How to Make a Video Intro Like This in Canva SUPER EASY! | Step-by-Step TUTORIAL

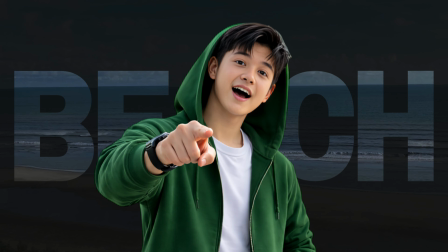0:03 In this video tutorial, I will teach you how to create a basic video intro for your vlog.
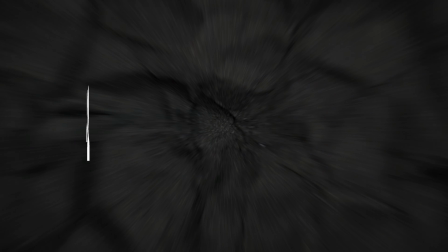0:10 This video is for those who want to learn, especially beginners.
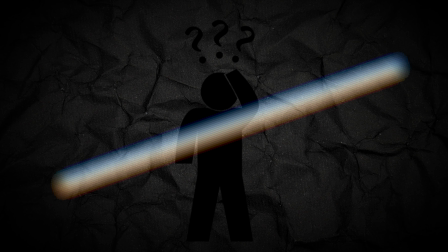0:15 No editing skills, no problem. This Canva trick will change your intro game.
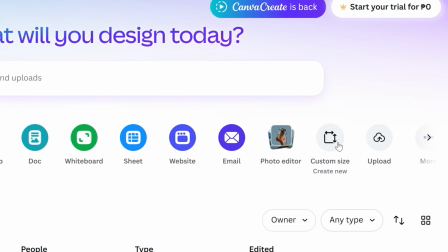0:21 First, click on Custom Size and set it to 1920 pixels by 1080 pixels.
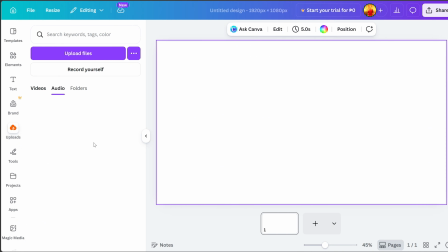0:27 Then, on the left side, click Uploads and choose the video you want to use as your vlog intro.
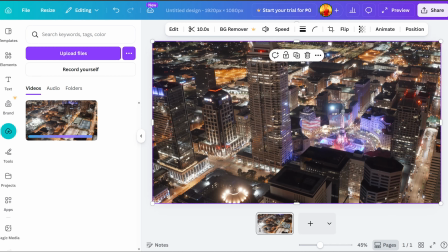0:34 After that, resize it to fit the entire editing page. Next, click Elements on the left side and search for letters frame.
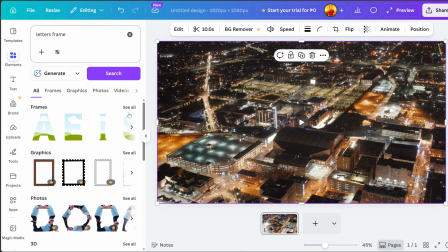0:47 Scroll down and click See All so you'll have more options for text or letter frames.
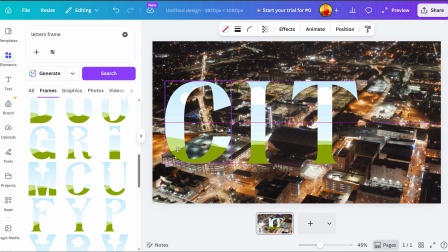0:53 In this video, I will use the word city as my example letter frame to match the theme of the background video I uploaded.
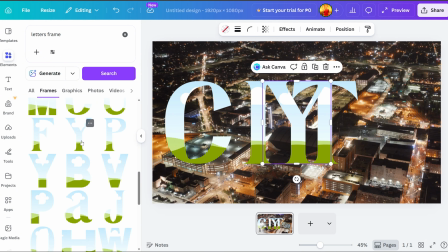1:02 Then, align your letter frames properly.
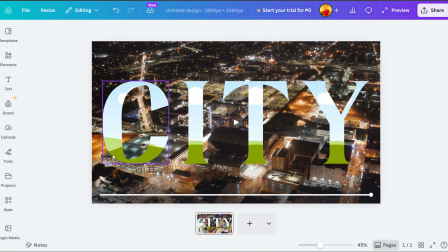1:08 For the next step, simply drag the video again and place it inside each letter frame, just like what I'm doing.
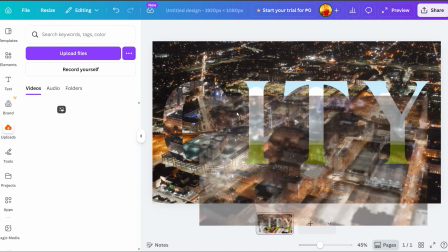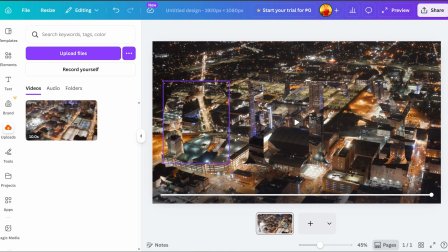1:22 Once you've placed all the videos inside the letter frames, double-click each video and resize it to match the size of your background video.
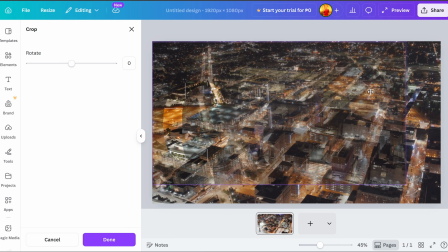1:31 Just follow what I'm doing so it's easier for you to keep up.
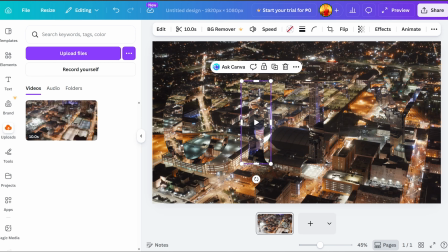1:35 Do this for all letter frames so that when the video plays, everything matches perfectly.
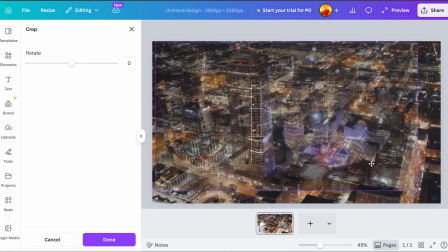1:41 Choose bold and thick fonts so the video inside the text becomes more visible and clear.
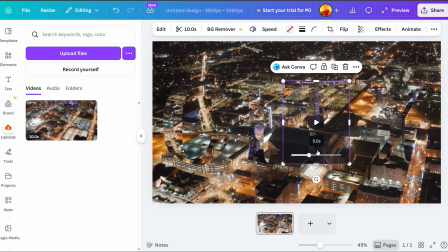1:47 Use short words or phrases so the viewer can easily recognize the video inside the text.
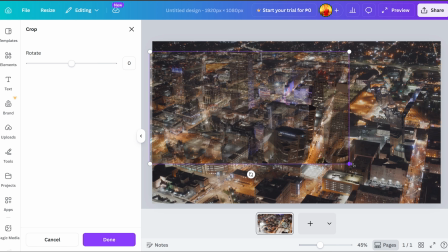1:54 Choose a video that relates to the text for a more meaningful and professional look.
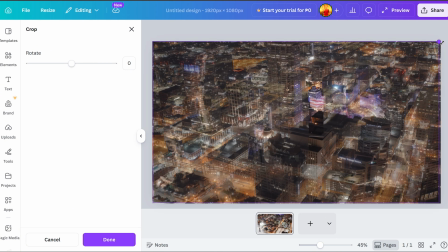1:59 Make sure the edges of your text mask are smooth and not pixelated.
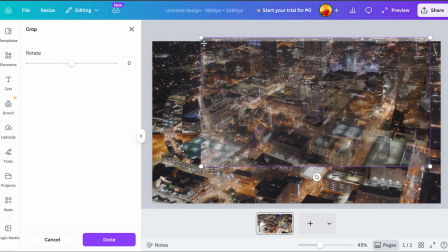2:04 Try to match the movement of the background and the video inside the text for a smoother look.
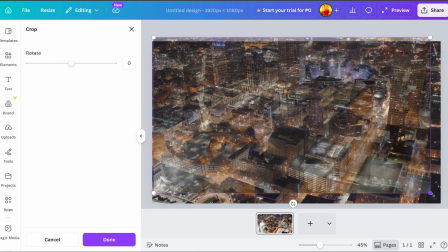2:10 Keep it simple. Too many effects can ruin the clean look of your intro.
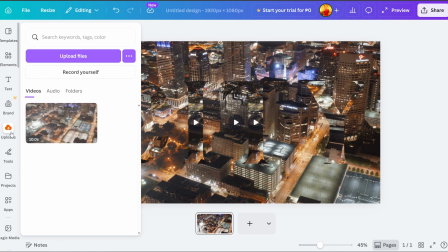2:14 Once everything is set, go back to Elements and search for Shape.
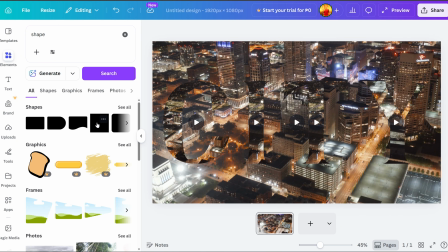2:19 Choose the square shape and resize it to cover the entire background video.
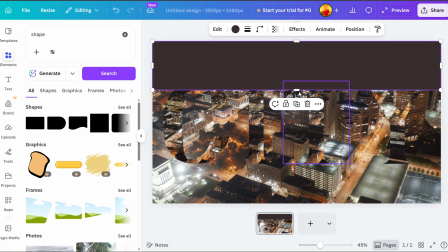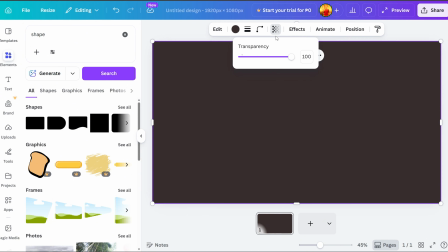2:30 Then, at the top, click Transparency and lower it so your text becomes visible.
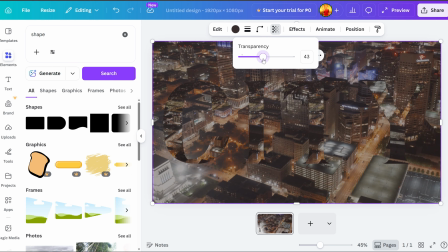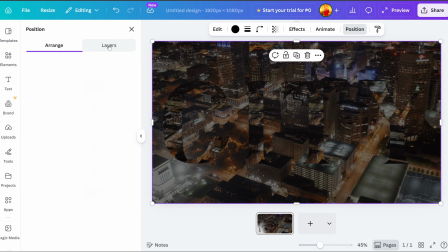2:42 Next, click Position, go to Layers, and drag the square shape above your background video.
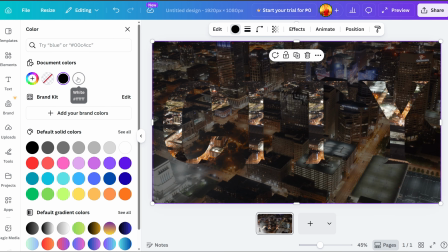2:49 Here, you can change the background color white, black, or any color you prefer as long as your text is visible.
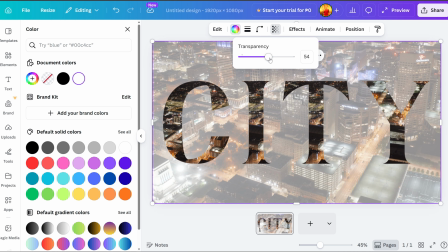2:56 Make sure the area behind your text is slightly darker or softer to keep it readable.
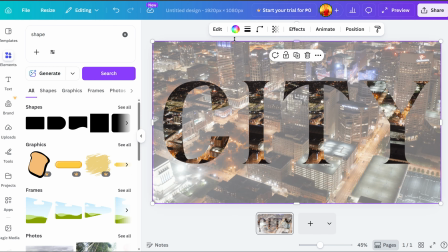3:02 Light backgrounds give a clean and minimal style, perfect for modern intro designs.
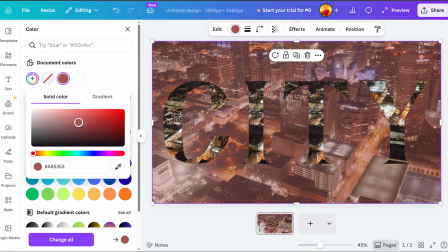3:08 If your text contains video, dark backgrounds usually make the effect more visible.
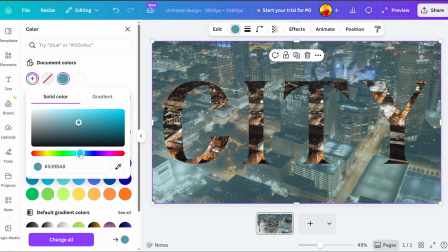3:14 Don't use similar colors for both text and background, or your design will look flat.
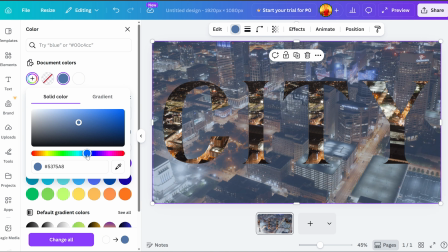3:20 Make sure your background is not too bright or too dark. Keep it balanced for better visuals.
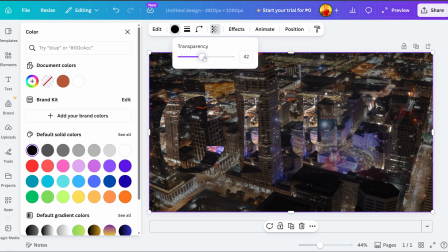3:26 Just adjust the transparency until it looks right.
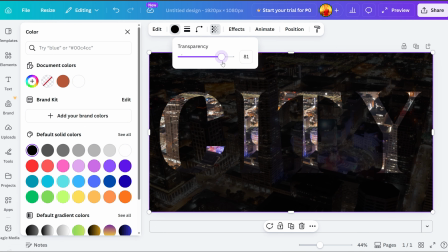3:29 Lower the background video's opacity so the text with the video inside becomes the main focus.
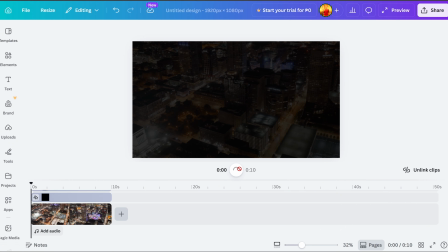3:38 Now let's try to play the video. Nice intro. With just these simple steps, you already have a clean and beautiful video intro to use.
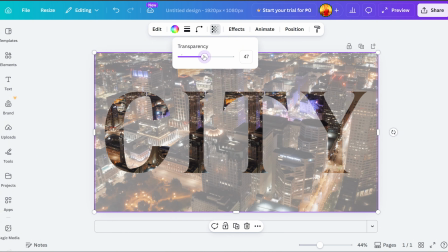3:49 Next, we'll try another video background with a lighter effect.
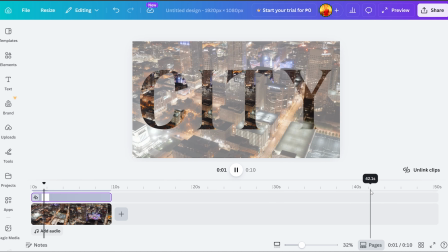3:53 In our first sample, we used a dark theme with city lights at night.
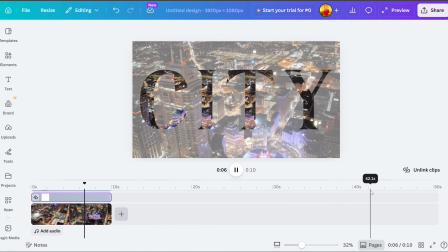3:58 For this second example, we'll try a different location with a lighter effect.
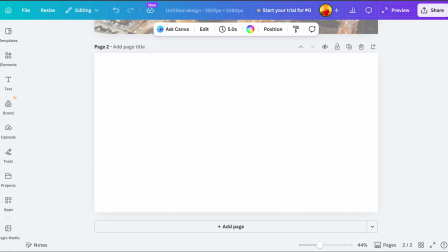4:04 We'll also change the font style of our text. If you want to get free and copyright-free videos, just go to Pexels.